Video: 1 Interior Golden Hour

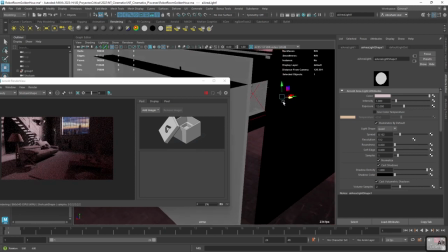Now let me bring this back, push it to the side a little bit.
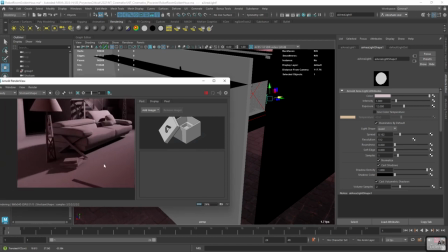There we go. So now, as you can see, we're gonna get these very nice long shadows on the objects that are very, like, they're very close to what we would expect from a sunset.
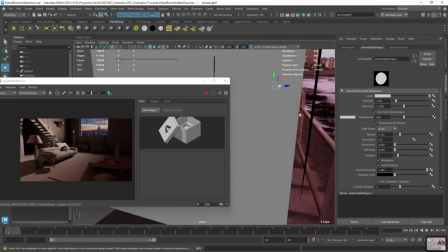I think it was a little bit too much, so I'm gonna bring this back. There we go. And I do think the shadows are a little bit too harsh.
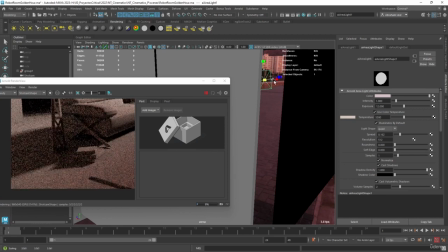Like normally, yes, with sunset we get harsh shadows, but I like when the border of the shadow is a little bit soft.
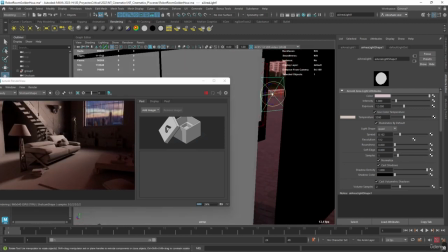So I'm gonna add a little bit of softness to that border right there. Maybe we can rotate this a little bit more so that we get a little bit more light on the coffee table. Let's get the shadows a little more like this. There we go.
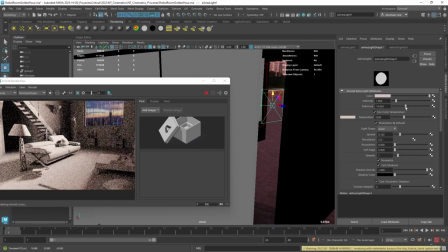And we can increase a little bit of exposure. No, not that much.
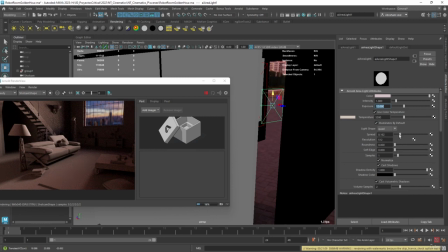Probably something like 12. There we go. Now let's bring the temperature down a little bit more so it's warmer.
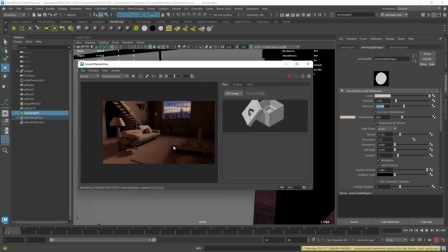And that's it. We get this very nice, cool looking, what's the word? This very nice, cool looking golden hour effect. Now, once we have this, this is where we can actually start thinking about, okay, what kind of lights would we have on a setup like this?
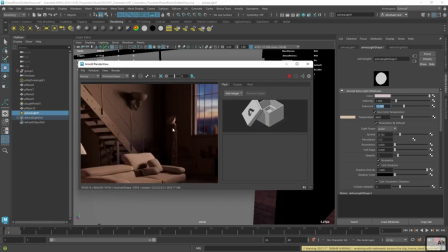Like I can see this light right here, like a lamp. I can see this other lamp right here, and that's when we can take some decisions. Like maybe, okay, it's the afternoon, and I'm gonna be reading a magazine here on the coffee table, and I want there to be a little bit more illumination.
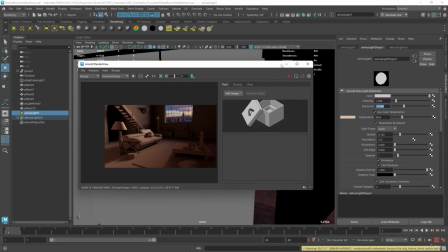I want to have an extra source of light. So maybe I'm not gonna turn on all of the lights, but I would definitely like change a couple of things, right?
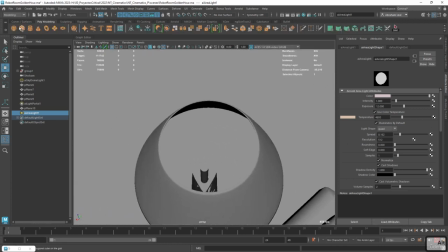So for instance, here I don't remember modeling a light bulb, so we're gonna get a sphere right there.
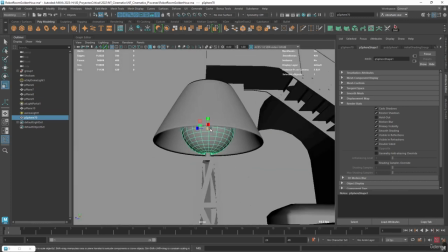It's gonna be a big sphere. Remember, the bigger the shape, the softer the shadow. So it's gonna be a big sphere.
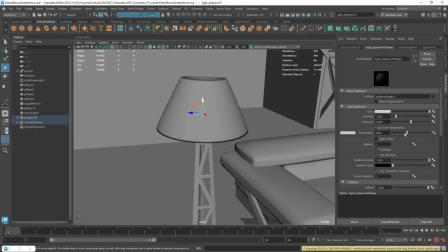We're gonna go Arnold, lights, mesh light, color temperature. I think I'm gonna keep it white.
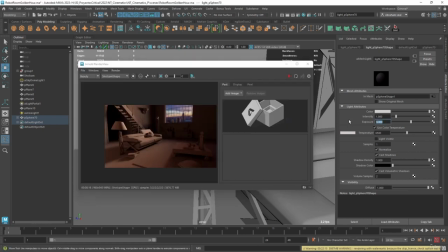I think I'm gonna keep that one white. Let's go with like a 10. And when we render, what we should have right here, let's stop this real quick. And always remember to update the scene whenever you create a new light or you create a new geometry. It's important to update the scene, otherwise we're not going to get the result that we want.
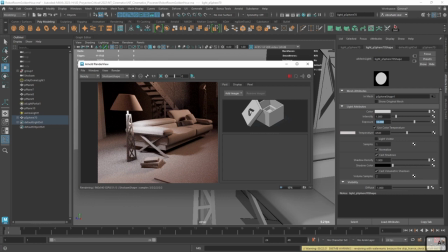Let me pause real quick. There we go. So as you can see, this is close to it, and this is one of a very common mistake that a lot of people make.
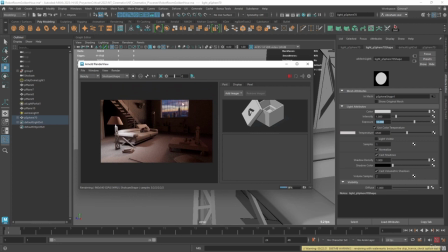They don't like to exaggerate things. They're like, well, isn't the sun supposed to be the most like intense light source in this scene right now? Yes, if we were to measure them, right? But if we're taking a photograph or if we're doing this sort of stuff, I would expect this lamp to be quite illuminated as well.
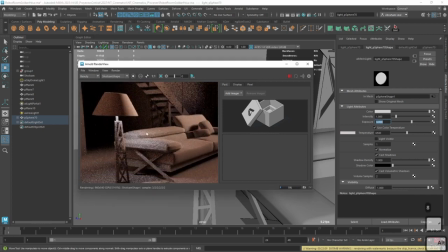So maybe 10 is a little bit too much, but we can keep it at 8 and see like a really nice light contribution here on the couch.
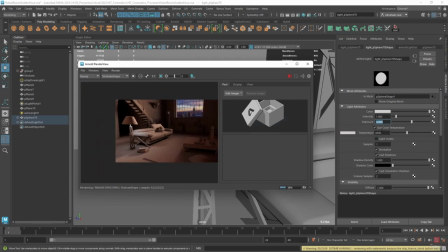Now, again, if we want to go for this sort of like warm, nostalgic kind of feel, then yeah, we can definitely make the temperature a little bit lower, right?
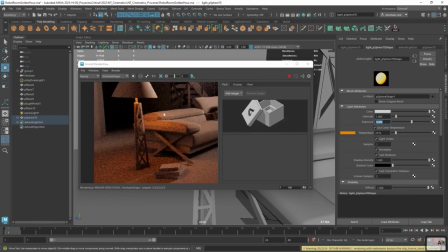Like if you want to go super low, I think we're gonna like this is gonna fall more into the super warm effect,
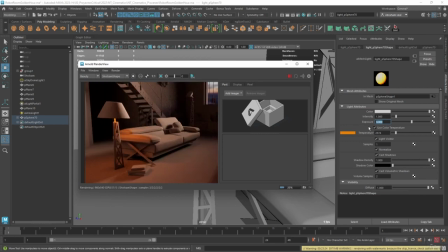but it could be one of the like a good interesting result. There we go.
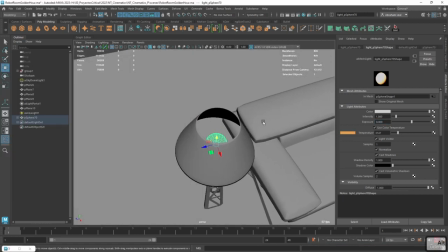Now, since we already have this globe, we could duplicate it, but I actually don't recommend duplicating
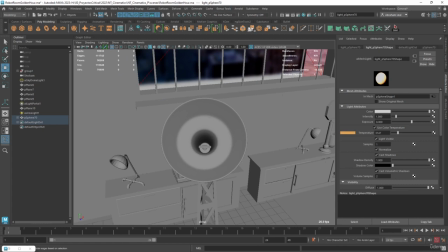elements or lamps that you are using light mesh with or mesh light with, because it could cause some issues.
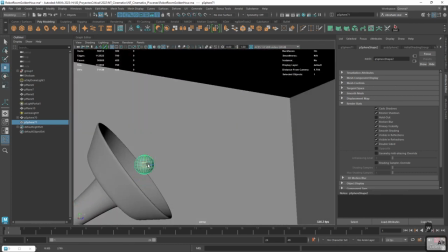So it's better if you make them from scratch. So for instance, this one right here actually would benefit more from a sort of spotlight effect.
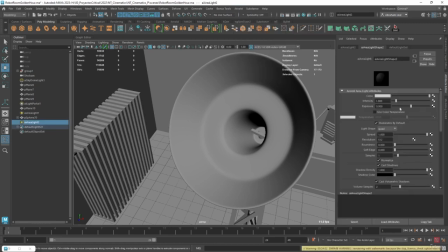So that means that I would go Arnold, area light, and I'm gonna be using this area light.
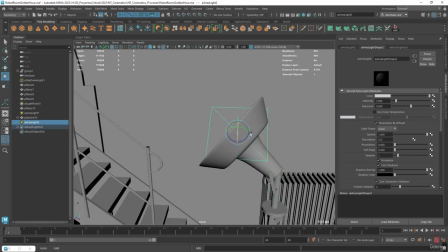I'm gonna press a V and snap it right there. And just position it so that it's pointing in the very similar way, and change this to a disk.
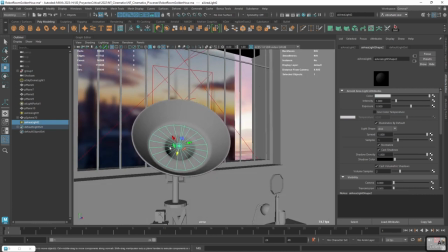There we go. Push it back, and we're not gonna see the disc, right?
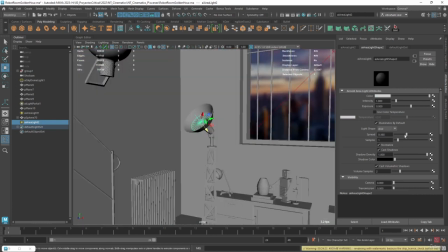We definitely want a little bit of spread, or reduce the spread. And let's see how this looks.
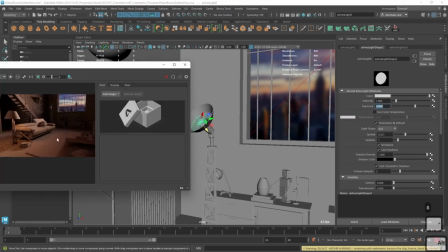Let's try a hide exposure again. And there we go.
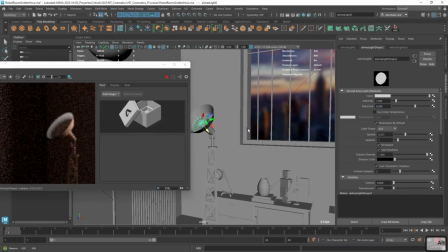So as you can see, this thing right here, this is one of those parts where it might be useful to
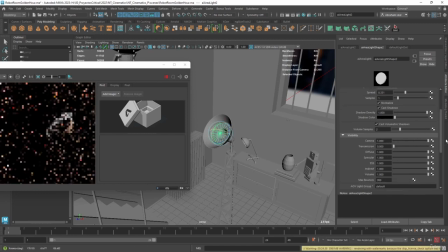set the visibility of the camera or the light to on. Yes, we do want to cast shadows.
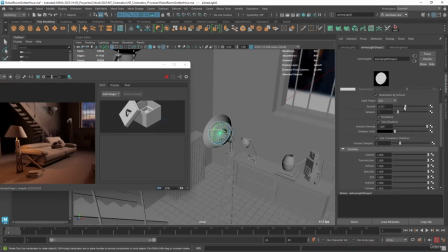And maybe the spread is a little bit too low. There we go.
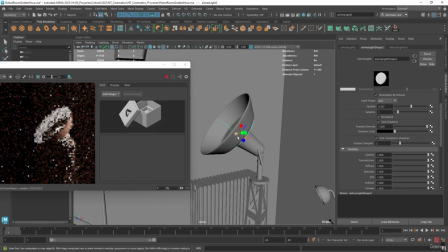Nice. Let's push this in a little bit more. Let's make this a little bit smaller so the shadow is a little bit sharper. There we go. Now it looks like a nice light bulb right there. You can see the spread over there.
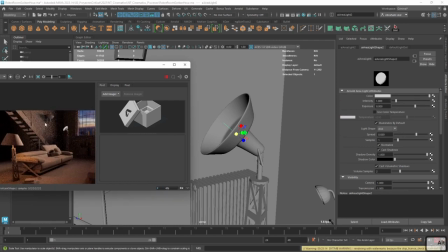Let's reduce the spread a little bit so we don't have like a super harsh shadow. And that's it.
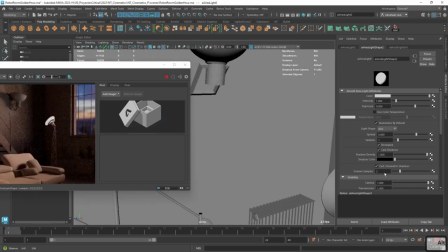We get this very nice effect. Same thing over here.
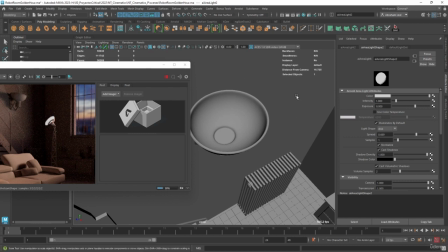We can create like another, in this case, don't use mesh lights if you can't solve the issue with traditional Arnold lights, because the problem with mesh lights, they're not bad, but they are quite expensive.
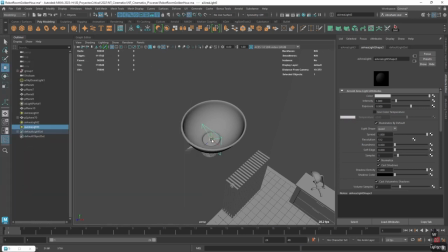So if you can solve your illumination effect with just traditional lamps, especially if they're not going to be seen by the camera, that's usually better.
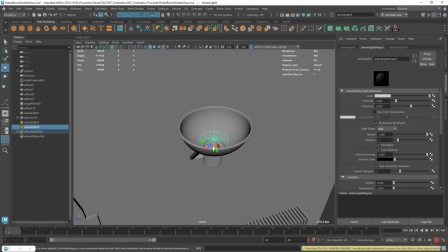So as I mentioned, same thing here, just a disk. Let's use this, make this a warm color.
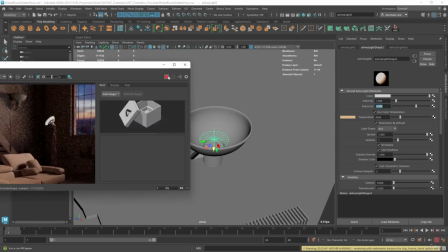Let's do 6. We render. There we go. Look at that.
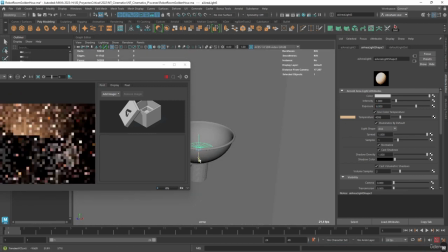Super nice clean effect. Nice. I like that. As you can see, we're building our very nice scenario here.
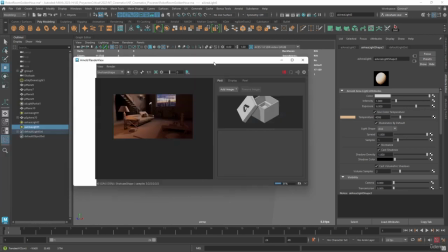Now, what other things would I expect there to be on this one? And I know we're going a little bit like longer than usual.
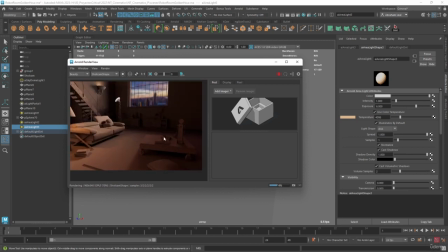I want to try to keep this 3 setups in the same element. So one of the things that we are missing here is some sort of light coming from this side.
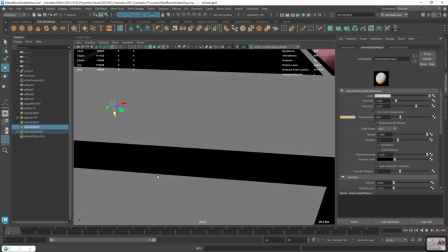And whenever that happens, I always like to ask my students, what would you expect someone in this apartment to be watching, right?
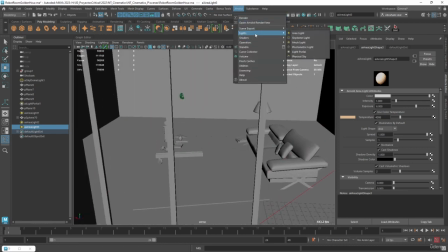And of course, that's a TV. So we can go Arnold, lights, add an area light,
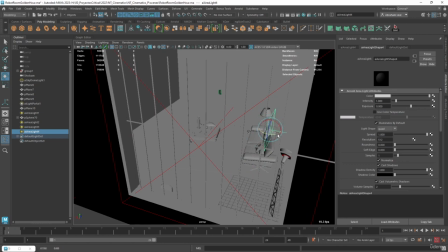and bring this area light towards the scene like this. So this is gonna be like my TV, right?
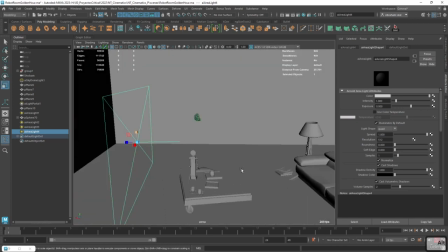Let's make this a super big TV. Spread should be set to 1, and the exposure, let's start with something like a 4.
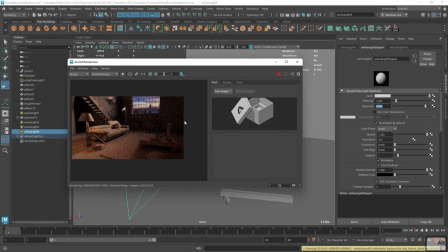And what's gonna happen, as you're about to see, is that now there's gonna be a lot of little samples going into the scene. Yes, we can increase this thing even more, and there's gonna be more like information coming from there.
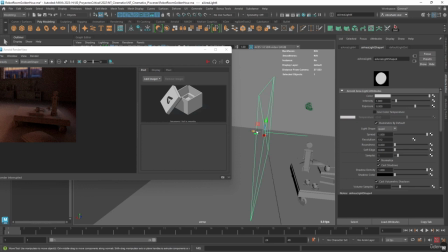We might need to push this thing a little bit further back. But if we were to use color temperature and make this thing blue, you can see the sort of effect that we would have. Even though we're not seeing the TV, I would probably increase exposure. There we go. Even though we're not seeing the TV, just having that sort of information there,
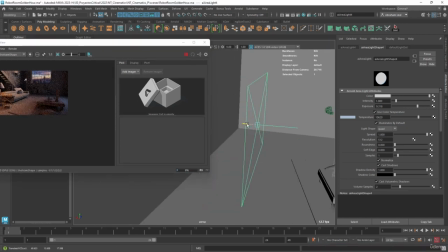like the fact that there's light coming from that specific section, lets me know that there's more than meets the eye,
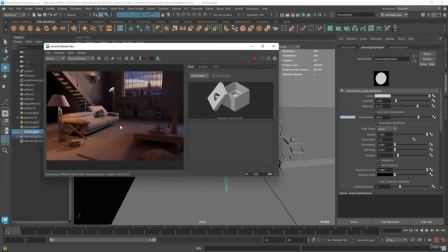right? So one of the big secrets of art in general is not showing everything, like just letting the audience kind of like guess and imagine what other things are there on the world. Now, I do feel that compositionally wise, this feels a little bit empty, this area right here.
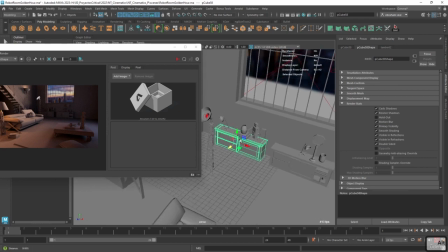So something that we can do very quickly, let's just grab this desk, duplicate it and move it over here.
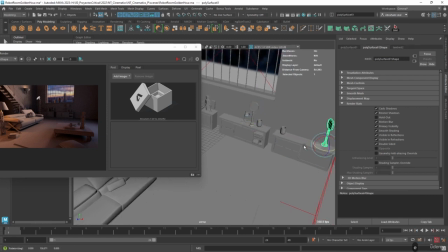Maybe move a couple of these elements towards this area, and there we go. That way the room doesn't feel as empty.
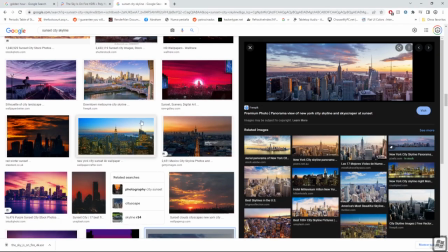Now, here's a very cool thing that I want to show you, and that's the fact that you can actually add any image that you might imagine into the TV.
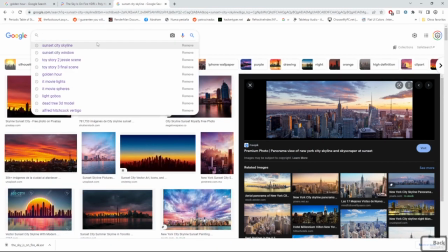So I'm a huge fan of games, and I love fighting games, and I love when a character is doing like an ultimate attack, right? I'm a huge fan of Street Fighter as well. So if I look Street Fighter Ultimate screen,
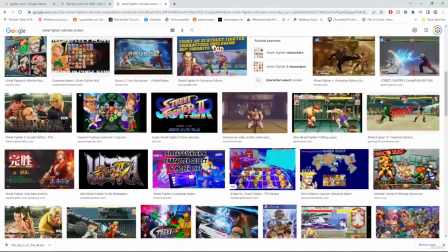I'm gonna be able to find this sort of hopefully I'm gonna be able to find like this sort of thing.
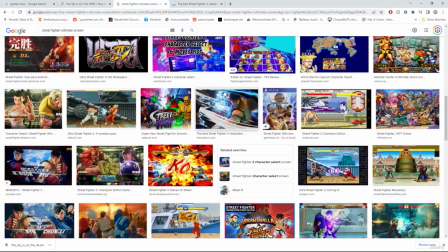There we go. That's Ryu doing his like the big Hadouken, right?
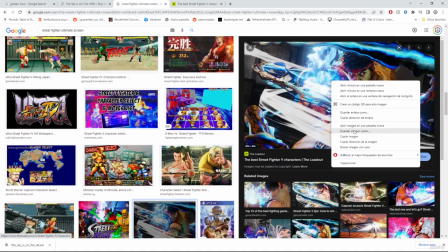So I can grab this image.